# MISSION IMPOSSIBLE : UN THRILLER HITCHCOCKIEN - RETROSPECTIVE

Et là on est vraiment à fond dans un film d'espionnage mais ce qui est intéressant c'est qu'on est dans un film d'espionnage totalement différent d'un James Bond par exemple.
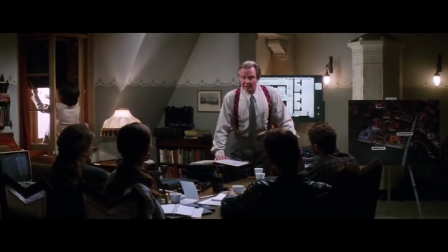256s
Principalement parce que le film est un film de groupe, il y a vraiment une équipe d'espions.
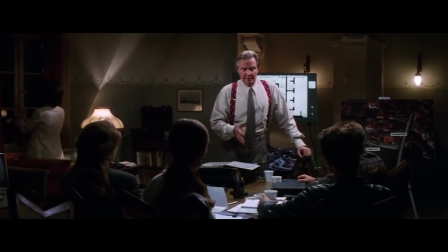259s
Et j'ai l'impression que pour moi ça rend le film un peu plus crédible ou en tout cas peut-être plus réaliste, le fait qu'il y ait toute une équipe autour d'une mission et pas juste un seul homme envoyé quelque part.
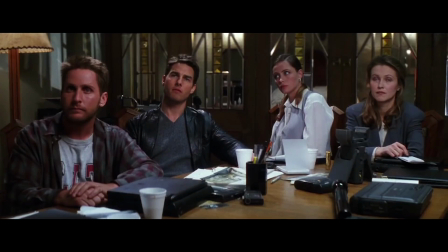267s
Ce sentiment de crédibilité il a aussi accentué qu'en fait là on est plus dans l'ordre de la mission express, quasiment du braquage,
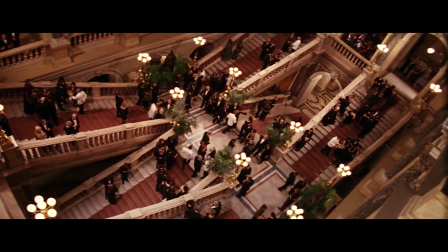272s
parce que toute la mission se déroule en fait en une nuit où ils doivent récupérer un document et intercepter une personne.
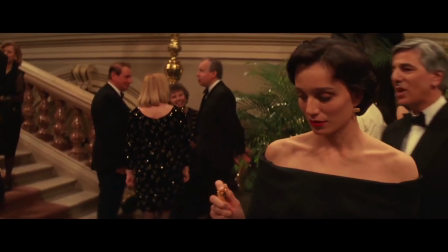277s
Voilà on n'est pas dans l'ordre de l'enquête du tout, on n'est pas du tout dans une enquête, toutes les informations sont déjà données au début du film, et on rentre directement dans une mission,
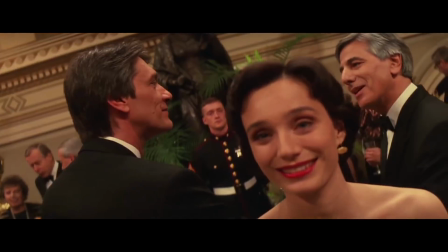284s
vous devez faire ça ce soir-là, avec chacun qui a des dispositions particulières pour mener à bien la mission. Finalement, cette mission ressemble énormément à un braquage, et si vous ne savez pas, je suis un fan des braquages au cinéma, j'ai réalisé deux vidéos sur le sujet, je ne sais jamais où ça apparaît, si vous ne les avez pas vues, n'hésitez pas à aller les voir, ça fait partie des meilleures vidéos qu'il y a sur ma chaîne, honnêtement, et donc voilà, vu que ce film comporte plusieurs éléments qui sont vraiment affiliés au braquage, ce film avait tout pour me plaire. Ce que j'aime aussi énormément dans ce film, c'est que ce film démarre immédiatement.
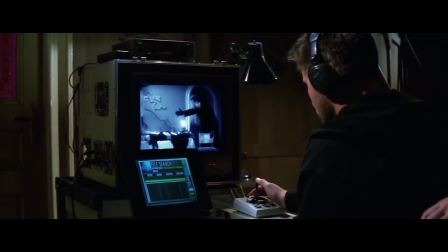309s
On commence tout de suite en pleine mission, mais vraiment le premier plan on est déjà dans une mission.
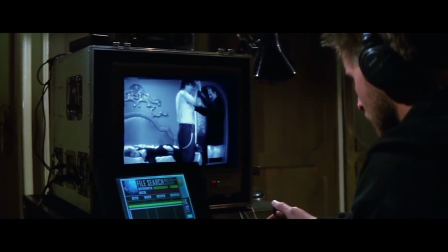313s
Et ça permet de manière très subtile, sans aucune explication, de comprendre le concept et le fonctionnement des méthodes de l'IMF.
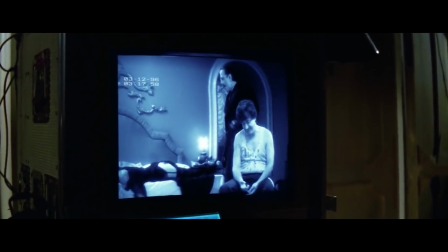319s
Le but de cette première mission, dont on ne saura jamais les tenants et les aboutissants, c'est de faire avouer le nom d'un mec à un Ukrainien bourré, et pour ça, ils lui font croire qu'il a buté quelqu'un,
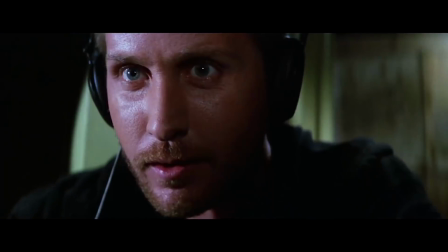328s
qu'il est bourré dans une chambre d'hôtel, avec un espèce de général ukrainien qu'il menace de balancer à la police s'il ne donne pas un nom, et donc le mec finit par lâcher un nom,
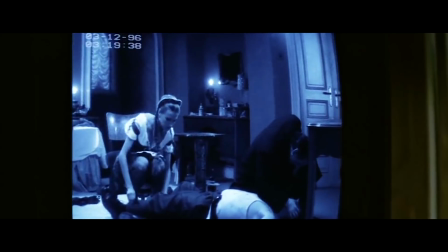335s
et on découvre qu'en fait tout ça était une mise en scène. Alors je vais revenir plus tard sur le côté mise en scène parce que justement c'est une grande partie du film et c'est quelque chose qui me plaît énormément.
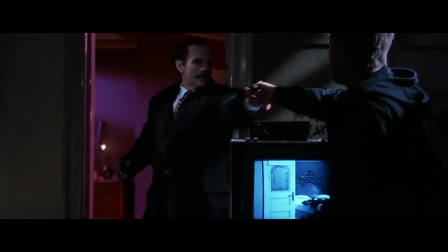343s
En tout cas voilà, cette scène d'intro, on sait pas pourquoi elle est là, on sait pas quelle mission ça comporte, on sait pas où on est, mais tout de suite on comprend le principe, on comprend aussi le principe des masques, qui va être quelque chose qui va revenir dans toutes les missions impossibles, voilà donc ils peuvent mettre des masques qui font qu'ils peuvent prendre l'identité d'un peu n'importe qui,
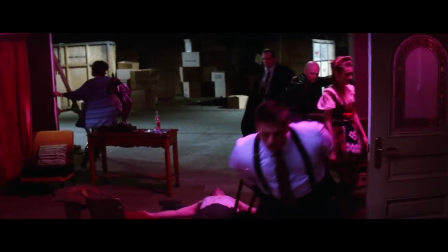356s
et voilà, direct, on présente pas de membre de cette troupe, mais on est direct au centre de leur méthode,
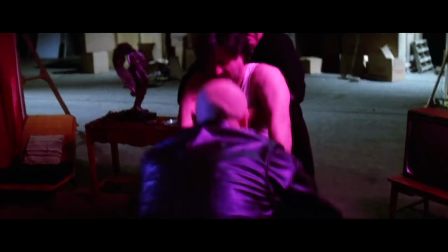362s
et qu'ils peuvent utiliser différentes techniques pour faire avouer des gens, on est plus dans de l'infiltration, dans de la manipulation, que dans de l'action un peu bourrine.
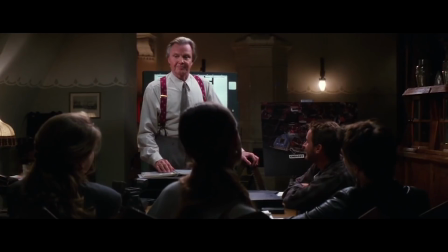368s
Et ensuite, direct, on a John Voight qui reçoit son ordre de mission, et sans présentation d'aucun personnage, on est direct dans le briefing de la mission, pour ensuite enchaîner immédiatement par la mission. C'est-à-dire qu'on découvre tous les personnages au fur et à mesure de l'action, il n'y a pas de moment de présentation avec l'avis de l'un qui est l'un qui est l'autre, non, on est direct dans la mission, et c'est comme ça qu'on se fait une idée de qui sont-ils, de quelles sont leurs personnalités. Et ce qui est intéressant, c'est qu'on commence à s'attacher à cette petite bande, on se dit que c'est eux qu'on va suivre pendant tout le film, et là, patatras,
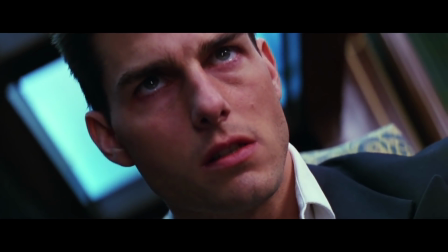394s
tout part en vrille. Et finalement, on se retrouve avec Tom Cruise, qui est contre son propre gouvernement, et qui va tout faire pour réussir à prouver son innocence. On n'est vraiment pas dans une aventure lambda, un peu à la James Bond, j'ai envie de dire, même si les nouveaux James Bond ont un peu changé leur code, mais c'est vrai que les premiers James Bond, on a toujours James Bond, une mission, voilà, tout l'épisode, ça va être sur la mission de James Bond. Là, la mission, elle part en cacahuète au bout d'une demi-heure, et on est vraiment sur la quête du personnage pour essayer de prouver qu'il est innocent, quoi. Donc c'est vraiment différent de ce à quoi on aurait pu s'attendre d'une adaptation d'une série d'espionnage où tous les épisodes étaient plus ou moins sur le même schéma. Comme épisode d'introduction d'une grosse saga, parce qu'il y a quand même le sixième épisode qui sort cet été, donc c'est quand même une grosse saga, mission impossible, je trouve que ce qu'ils ont fait avec ce premier épisode est très osé, parce qu'on ne s'attend pas du tout à aller dans cette direction, à voir le héros contre son gouvernement tout le film pour un premier film. Franchement, c'est vraiment inattendu. Ce que j'aime énormément dans ce film aussi, c'est qu'on n'est vraiment pas dans un film d'action, on va dire qu'on est plus dans un thriller Hitchcockien, un style qui convient parfaitement à De Palma.
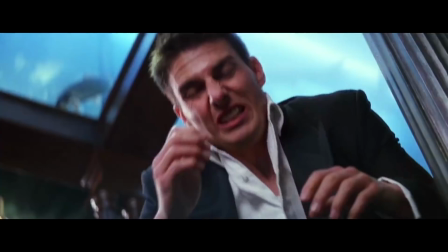445s
Car à part ce léger moment d'action dans le restaurant avec les aquariums où Tom Cruise arrive à s'échapper en faisant exploser les aquariums, scène qui d'ailleurs je trouve que visuellement rend pas si bien que ça,
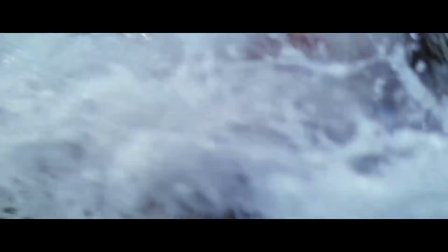453s
mais en tout cas voilà c'était la première fois que Tom Cruise faisait lui-même sa cascade, alors c'est un truc qui va changer la carrière de Tom Cruise parce qu'en fait dans ce film il est devenu producteur, et le fait de devenir producteur ça lui a permis de faire lui-même les cascades, parce que sinon les assurances couvrent pas dans un film, si l'acteur principal n'est pas producteur du film,
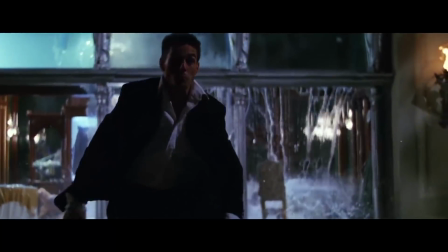468s
il n'y a pas assez de garantie pour que les assurances couvrent le fait qu'il fasse lui-même ses cascades, et là, Tom Cruise, le fait d'être producteur, il a pu faire lui-même sa cascade donc c'est lui vraiment qui évite toutes ces tonnes d'eau qui lui tombent sur la tronche bon, moi visuellement je trouve que la séquence n'est pas extraordinaire mais en tout cas, rien que pour le fait qu'il l'ait fait en vrai ça reste quelque chose d'un C intéressant à noter et surtout ça a conduit tout le reste de la galère de Tom Cruise qui va devenir l'homme d'action d'Hollywood qui va faire lui-même ses cascades,
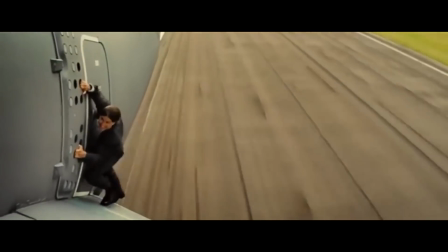491s
de plus en plus impressionnante on va voir en Mission Impossible 5 où il est accroché à un avion qui décolle par exemple alors j'ai fait encore une fois une vidéo sur le sujet sur The Last Action Hero, Tom Cruise de The Last Action Hero N'hésitez pas à aller la voir aussi.
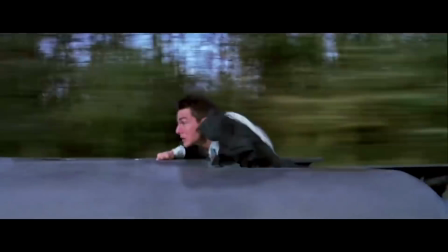502s
Et le deuxième moment d'action du film va être à la fin, qui va être vraiment tout le dernier segment sur le TGV Eurostar, on ne sait pas trop, parce que c'est un TGV qui se comporte comme un Eurostar,
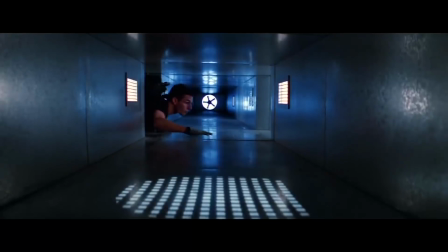510s
quoi, qui est, voilà, peut-être le gros moment d'action du film, et sinon, tout le reste, on est dans un film d'espionnage, un film basé sur du suspense, sur de l'infiltration, on est vraiment dans un thriller, un thriller Hitchcockien, et je trouve ça vraiment très intéressant comme ton, parce que je m'attendais encore une fois à un film d'action, enfin, quand tu parles, tu penses à Mission Impossible, ce que c'est devenu après, c'est plus une saga d'action, mais le premier épisode comporte vraiment pas beaucoup d'action, en fait.
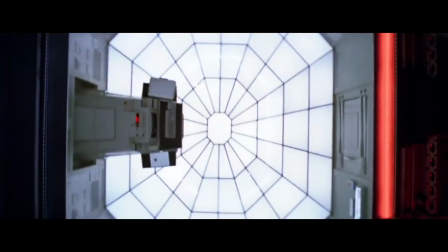533s
Et d'ailleurs, la séquence la plus marquante du film, LA séquence du film dont tout le monde se souvient, c'est la séquence où Tom Cruise va récupérer les données dans le coffre de la CIA,
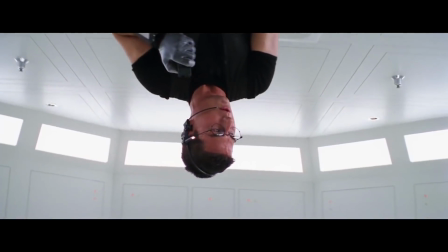540s
qui est une séquence d'infiltration totale, avec zéro action, on est vraiment sur du suspense pur, et là, De Palma, il s'en donne à cœur joie, je vais y revenir un peu plus tard.
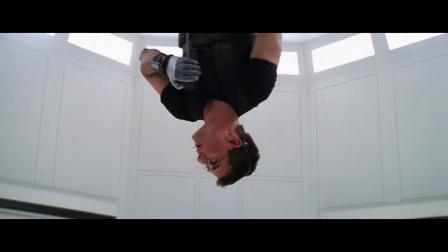549s
En tout cas, voilà, c'est symptomatique du ton du film, on est vraiment dans un film qui est plus basé sur la tension que sur le spectaculaire. J'ai fait une longue analyse de cette séquence dans ma deuxième vidéo sur les braquages, que ça apparaît, les recommandations.
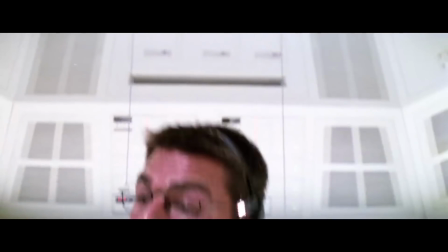561s
En tout cas, voilà, encore une fois, n'hésitez pas à aller voir cette vidéo, parce que je pense que cette séquence est une des meilleures séquences de braquage de l'histoire du cinéma,
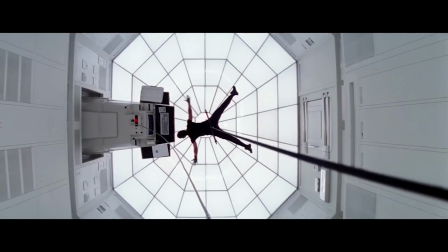568s
et De Palma a fait un super travail sur la gestion de la tension et des imprévus,
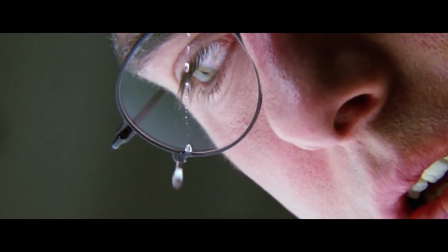572s
et voilà, cette séquence arrive quand même à te faire stresser grâce à une goutte de sueur, et ça, honnêtement, c'est hyper fort. Je disais précédemment que le film est à la fois un film de Tom Cruise, mais aussi totalement un film de De Palma, et ça, on peut pas le nier, le film porte vraiment la patte de De Palma à quasiment chaque séquence.
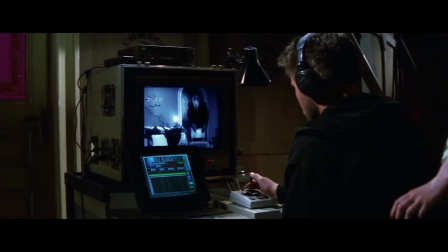585s
Le film comporte énormément de gimmicks visuels propres au cinéma de De Palma donc par exemple le film s'ouvre sur un écran et ça c'est quelque
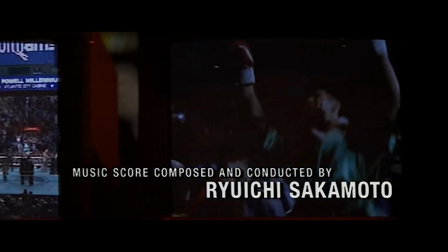591s
chose que De Palma utilise très souvent le fait de filmer des séquences à travers les écrans enfin c'est une notion du cinéma qu'il aime
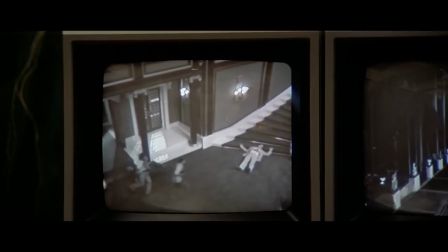596s
beaucoup de filmer des angles différents à travers des choses qui filment des angles différents voilà toute cette notion dans cinéma de De Palma
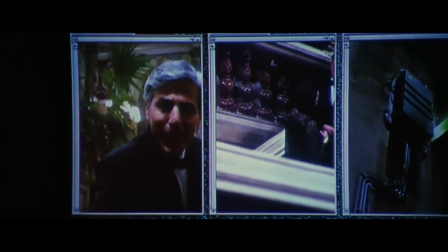603s
qui est très présente et dans Mission Impossible ça inonde le début du film en tout cas après aussi tous ces plans en POV De Palma c'est quelqu'un qui
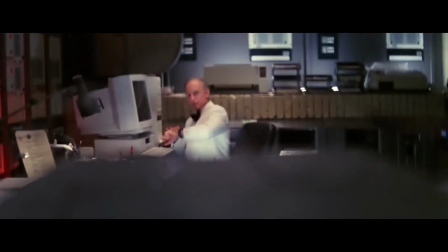609s
apprécie énormément les plans en POV à première personne et là dans ce film il y a tout ce jeu avec les lunettes qui font donc on a beaucoup de plans en POV, même on a quasiment une séquence entière en point de vue,
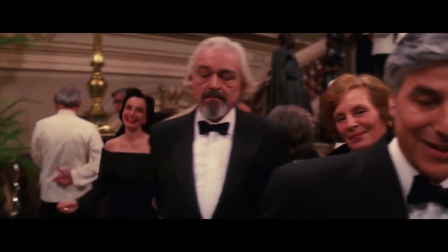618s
et alors c'est quelque chose que tu ne voyais pas dans beaucoup d'autres films, et De Palma le fait très souvent, il a par exemple fait ça dans Snake Eyes, ce qui lui permet d'avoir cette espèce de caméra mobile, ça fait partie de ces gimmicks visuels qu'il aime beaucoup. Il y a vraiment des séquences qui sont totalement De Palma, et De Palma c'est vraiment un élève d'Hitchcock, et il a tout ce travail sur le suspense et la tension qu'il arrive à mettre en scène de manière admirable,
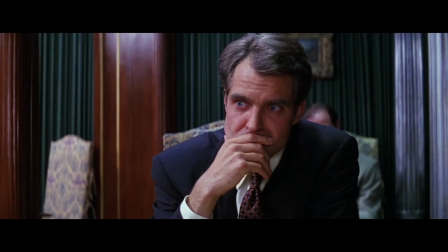635s
et toute cette séquence où Tom Cruise est donc dans le restaurant avec son supérieur hiérarchique, et le moment où il comprend qu'en fait c'est lui qu'on considère être le traître, et donc que c'est le suspect de la séquence.
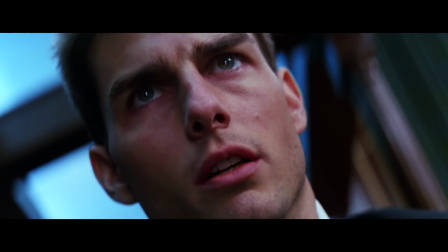643s
Et là, d'un coup, toute la mise en scène change, les cadres sont décadrés et on sent tout de suite une espèce de perturbation de l'esprit de Tom Cruise par la mise en scène,
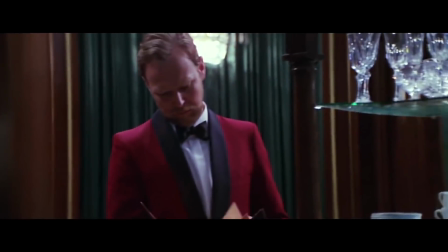651s
par l'utilisation des cadres. Et c'est une séquence que je trouve, c'est juste un dialogue entre deux personnes, mais la mise en scène aide totalement à épouser l'état d'esprit de Tom Cruise à ce moment-là dans le film.
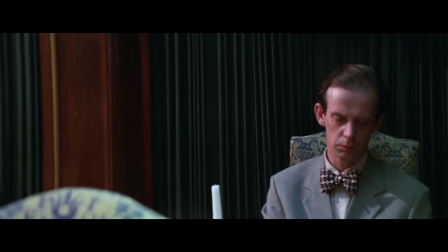659s
Et ça, vraiment, c'est l'application des règles d'Hitchcock à la lettre que De Palma fait de manière magistrale.
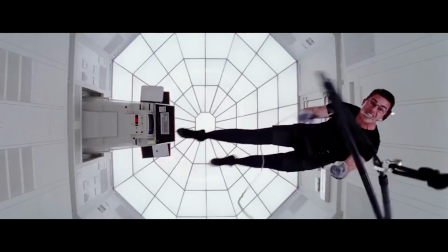664s
Et alors, sa gestion du suspense et de la tension dans la fameuse séquence du coffre-fort,
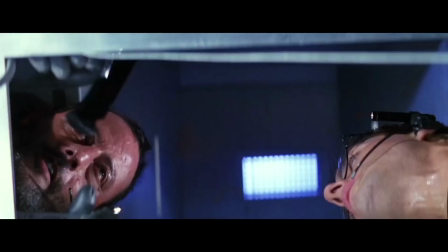668s
c'est honnêtement une des meilleures séquences du cinéma de De Palma et je pense que sur cette séquence je peux presque dire que les lèvres et à deux doigts d'avoir dépassé le mètre parce que cette
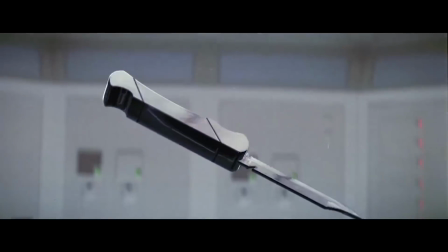677s
gestion de l'attention elle est mais énormissime et le fait de vous faire stresser avec une goutte de sueur encore une fois je le répète
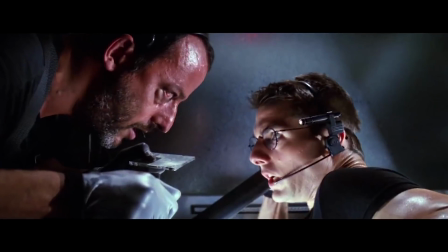682s
c'est quelque chose d'énorme quoi enfin dans l'histoire du cinéma je suis pas sûr qu'il y ait une séquence aussi bien faite en termes de
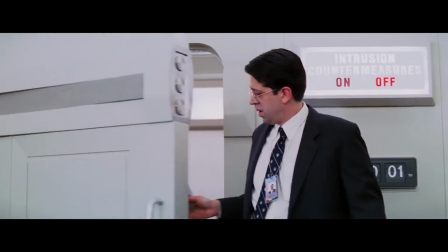688s
gestion de l'attention elle est clairement dans le panthéon des meilleures séquences de suspense de l'histoire du cinéma quoi.